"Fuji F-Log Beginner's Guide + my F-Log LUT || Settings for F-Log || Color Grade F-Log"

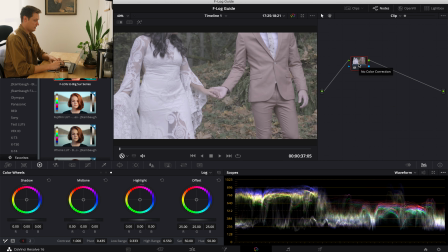So I'm not saving that to memory. I'm just copying and pasting. And this is the same wooded area here.
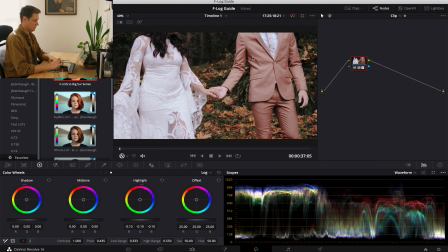And so I'm just going to Command V to paste. And you can tell it's a little bit too hot. It's a little bit too bright. So the easiest adjustment that I can make here, let's just reset my log wheels and reset my primaries.
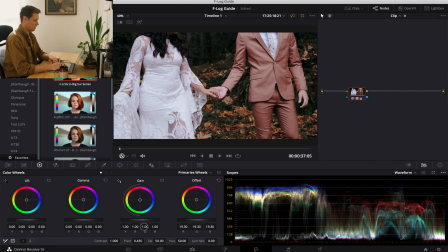The easiest adjustment for me to make is just by coming to my offset and bringing it down a bit, but that maybe brings it all down a bit too much. And I can tell you that specifically,
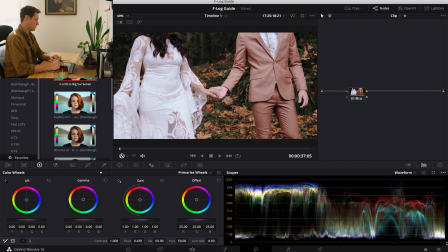I'm okay with this, the shadows walking down on this little area here, not too close to zero, but it's the gain, it's the highlights that I feel like are a little too hot.
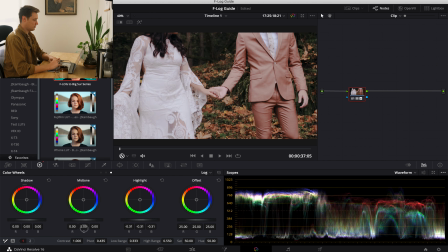But if I bring down just the highlights, that looks good, but his jacket is just softening up. And so I want to bring it down a little bit more gently.
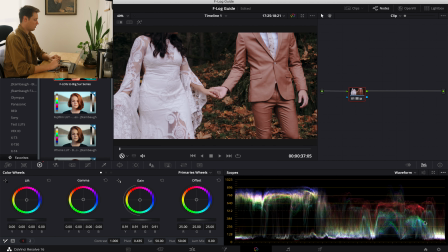And this is going to be pushing down on a whole area instead of just on the highlights, because that's the way the primaries wheels work. And that right there looks really good to me. I like having a little bit of the headroom there in the highlights, like I said.
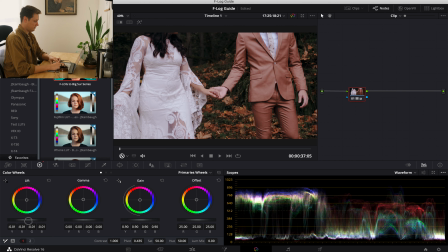And if I want, I can bring down the lift just a touch,
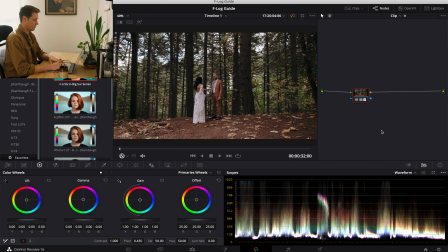but I don't want to, because when I go back and forth, these levels actually match up pretty good.
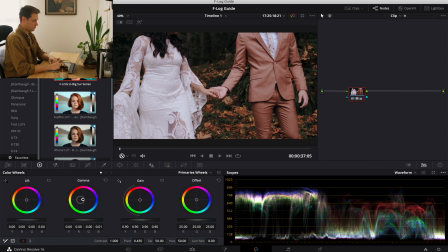I really like how that looks. I might go just a bit greener here when I go towards the warm, and I'm going to go just a bit greener instead of,
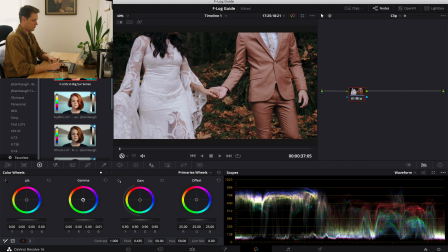so I'm just barely going towards green and warm, because it just felt maybe a little pink before. But I'm okay with the pink look, but for the Pacific Northwest of the United States, it just fits to have it be a bit more green.
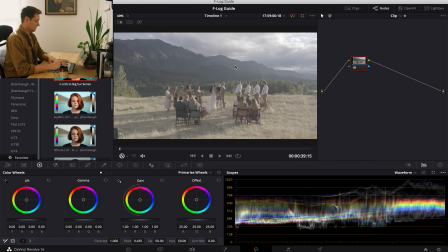And now, here we go. This is a great example where I'm going to talk about lighting.
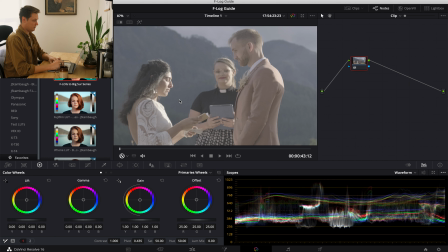Clearly, Ashley, the bride, had a bright sunspot right on her face, and it was right on Adam's back here, and it's really great dynamic lighting. But if I had listened to my EV, it would have told me to bring the exposure up just a bit higher,
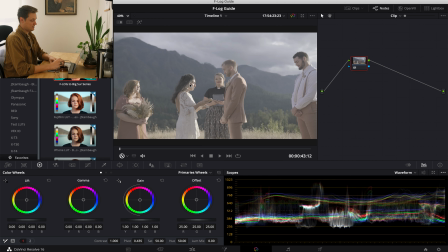because the background is so dark. But instead, I had to listen to my histogram and to my
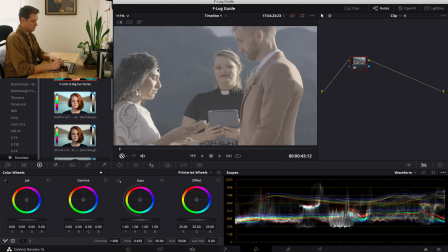zebras set at 95, and I did my best to save her skin while monitoring the whole scene.
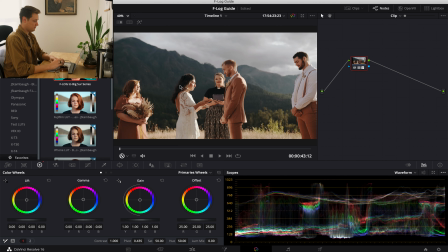So now let's go ahead and paste that grade, and you can see I haven't lost her skin.
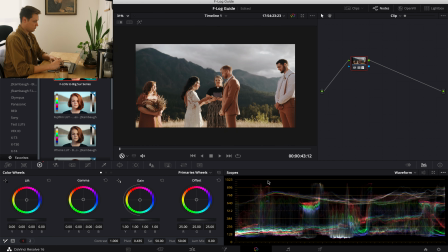It's right on the edge. It's getting up there. So what I might do is just bring it back down just a bit more, to maybe like -15 or 0.15.
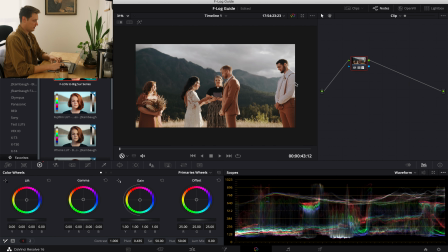But that looks pretty good to me. The whole thing though now does need a little bit more shadow,
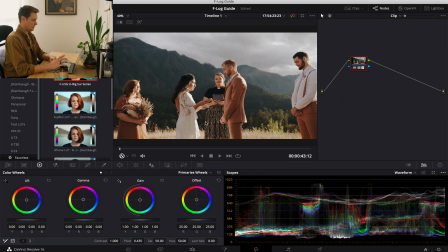because I feel like it's just lacking a tiny bit of contrast. I would love for this background here to just have a bit more contrast. And so I'm actually gonna add a second node to do that,
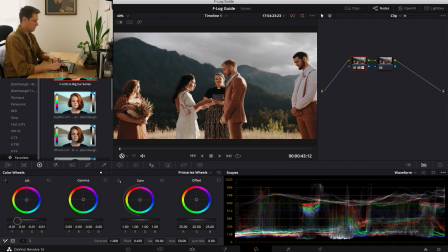because you'll notice when I do it on the log node here, it's gonna push down a little too much of this. And I could do that adjustment with my shadow, but that's maybe too fine of an adjustment.